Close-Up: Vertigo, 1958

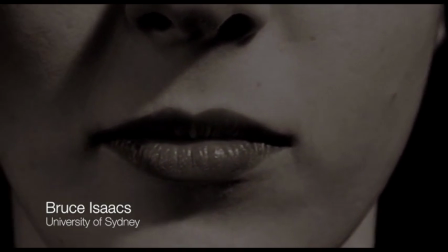11s
Welcome to Close Up, re-watching film classics. My name is Bruce Isaacs. I'm an academic in film studies at the University of Sydney.
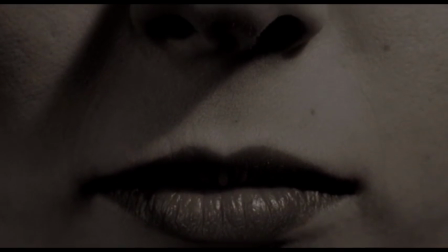18s
And once a month, I'm going to look at a single film sequence that, in my opinion, makes that film a classic.
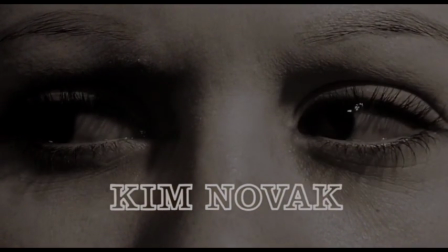24s
Just why do some movies stand out as classics or as masterpieces? I'm going to start with Hitchcock's Vertigo for a couple of reasons.
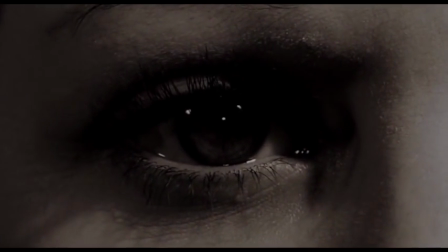33s
One, I adore this film. I teach it. I write about it. and it constantly frustrates me.
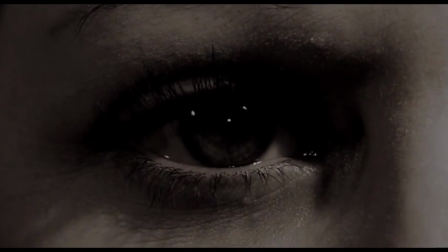39s
But secondly, it was recently anointed by Sight and Sound,
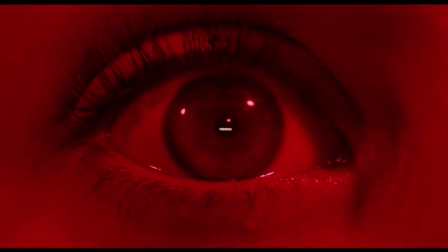44s
certainly the most influential film pole, as the single greatest film ever made.
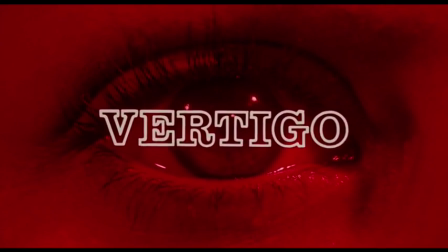49s
That is an astonishing accolade. So I thought that would be a great way to start.
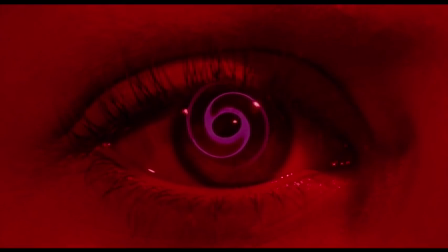53s
We'll play through the sequence, do a general walkthrough, I'll set the context, and then we'll do it a second time and I want to pull it apart.
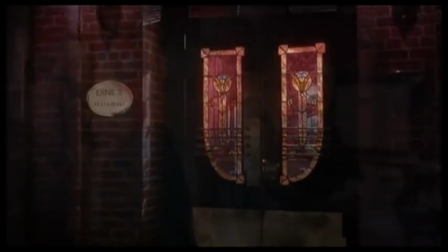62s
Okay, so we move here into Ernie's Restaurant and you're looking at one of the most famous sequences in the history of Hollywood cinema.
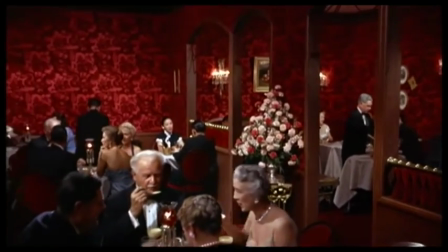71s
This is the moment in which Scotty, played by James Stewart, first lays eyes on the radiant but enigmatic Madeleine Elster.
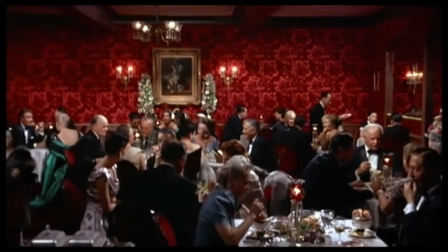80s
And Madeleine Elster is a figure that remains mysterious in the history of American cinema.
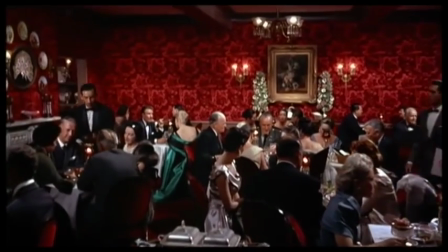86s
For example, without Madeleine, Lynch doesn't make Mulholland Drive. It's as simple as that.
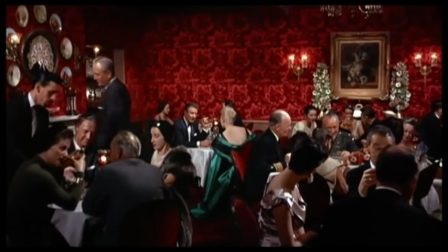91s
So notice the frame is mobile. while we're shifting sort of slowly, languidly into Ernie's restaurant.
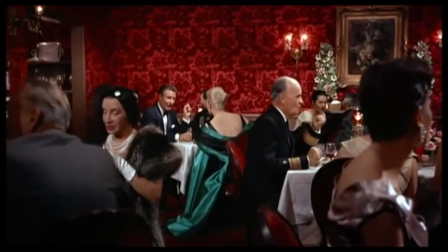99s
And of course, you can see Madeline. You can see Kim Novak. She's this radiant contrast of green on red.
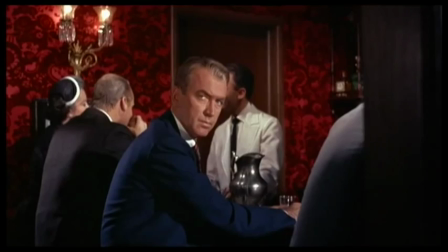105s
Take a look at the background red. I'm going to come back to that a bit later, so I want you to watch it carefully.
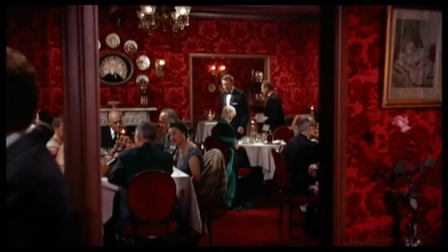113s
Fittingly, you've got Bernard Herrmann's famous score that introduces Madeline, sort of brings her into focus.
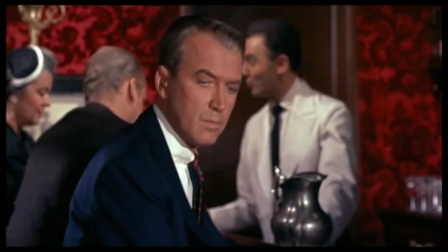119s
It's a simple, subtle use of music score to focalise the narrative.
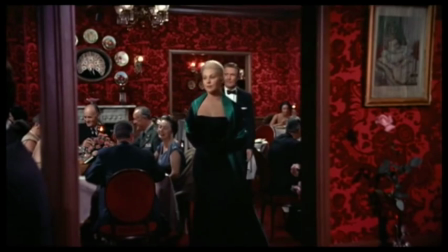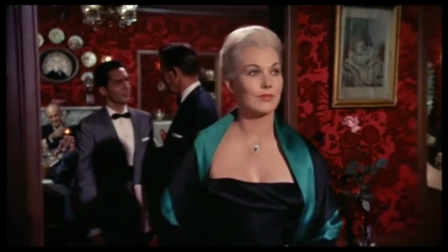128s
So we leave her husband behind and this is critical because this scene is about two people,
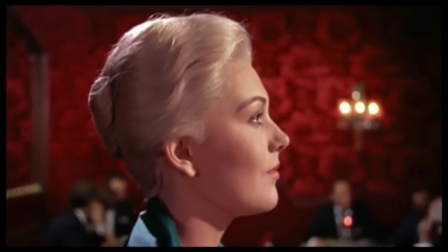134s
a man and a woman, and the way they're going to relate to each other.
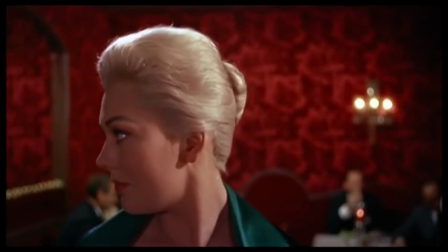140s
This is Madeline's lavish exit from Ernie's restaurant and it will catapult Scotty into the adventure of a lifetime.
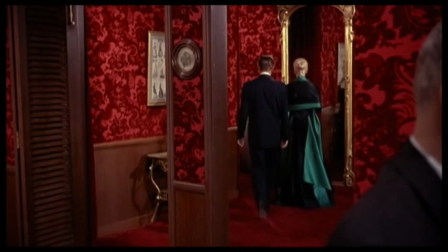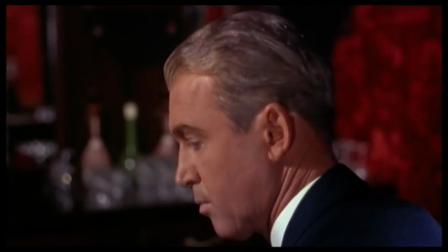154s
So honestly, that's it. It seems pretty innocuous, doesn't it?
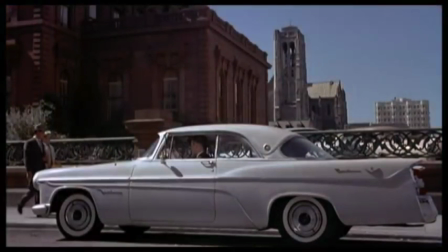159s
but I guess what I'm suggesting is in those 90 seconds are the essence of this wonderfully rich complex certainly for me sometimes frustrating film this is Hitchcock's revelation of Madeline Elster let's go back let's
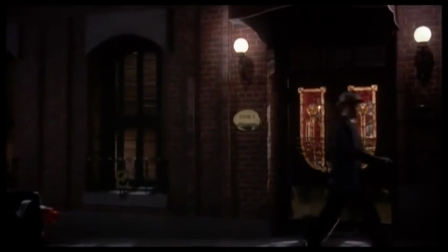174s
go back to the start notice that it's our point of view we're going into a restaurant we become
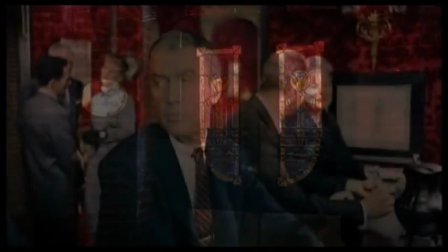178s
one of the diners in fact and Hitchcock's gonna play a very interesting game with point of view we pick up
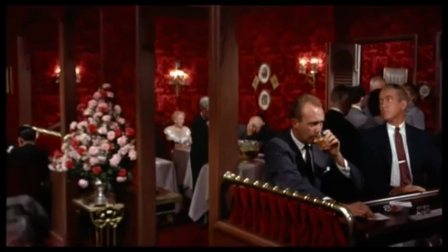184s
Scotty but notice he pulls back and the importance there is that we're going to merge our two perceptions.
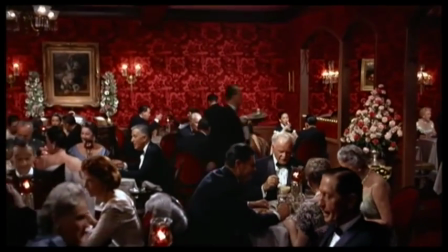190s
It's not Scottish point of view, but neither is it precisely my point of view. It's something of a conflation.
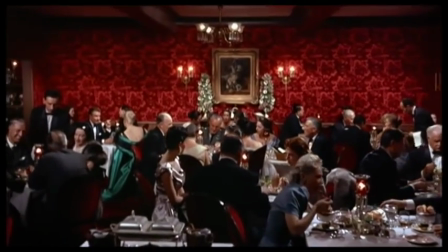197s
We pick up Madeleine. At this point, she's sort of background. It's a long shot.
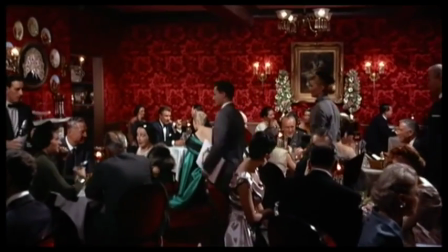202s
But the movement in on the music suggests something far more pointed and focalised.
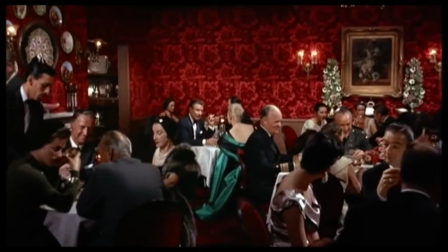208s
And I want to suggest here, it's something like a voyeuristic gaze. I mean, can you feel that?
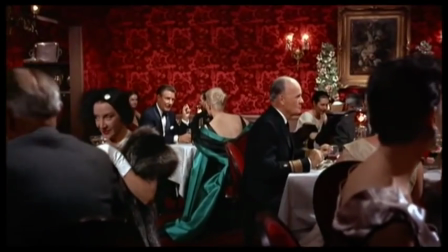213s
You feel something like the voyeur in cinema because we're moving between these bodies on either side, and nobody can see us.
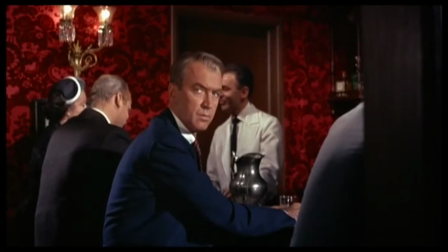221s
We cut back to Scotty and it reminds us we're sharing the gaze. I'm going to pause there for a moment.
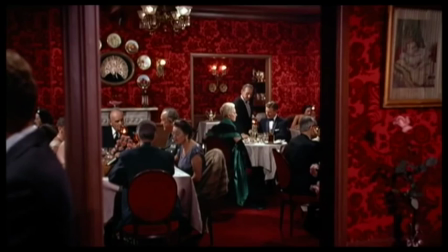227s
I hope you can see how deliberate, how stylized, how choreographed this mise-en-scene, that's the technical term used for what is in a frame. There are a couple of games going on here. The frame is itself complexly designed, but have a look at the profusion of frames within frames.
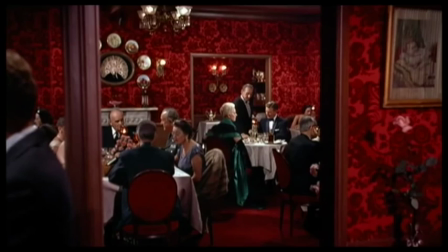245s
You can see it here, you can see the banners, to the sort of doorway. That's one. But look deeper and you can see Madeline seems to be framed against the mirrored background on the wall. That's the second frame. Have a look at the picture frame on the foreground right of screen.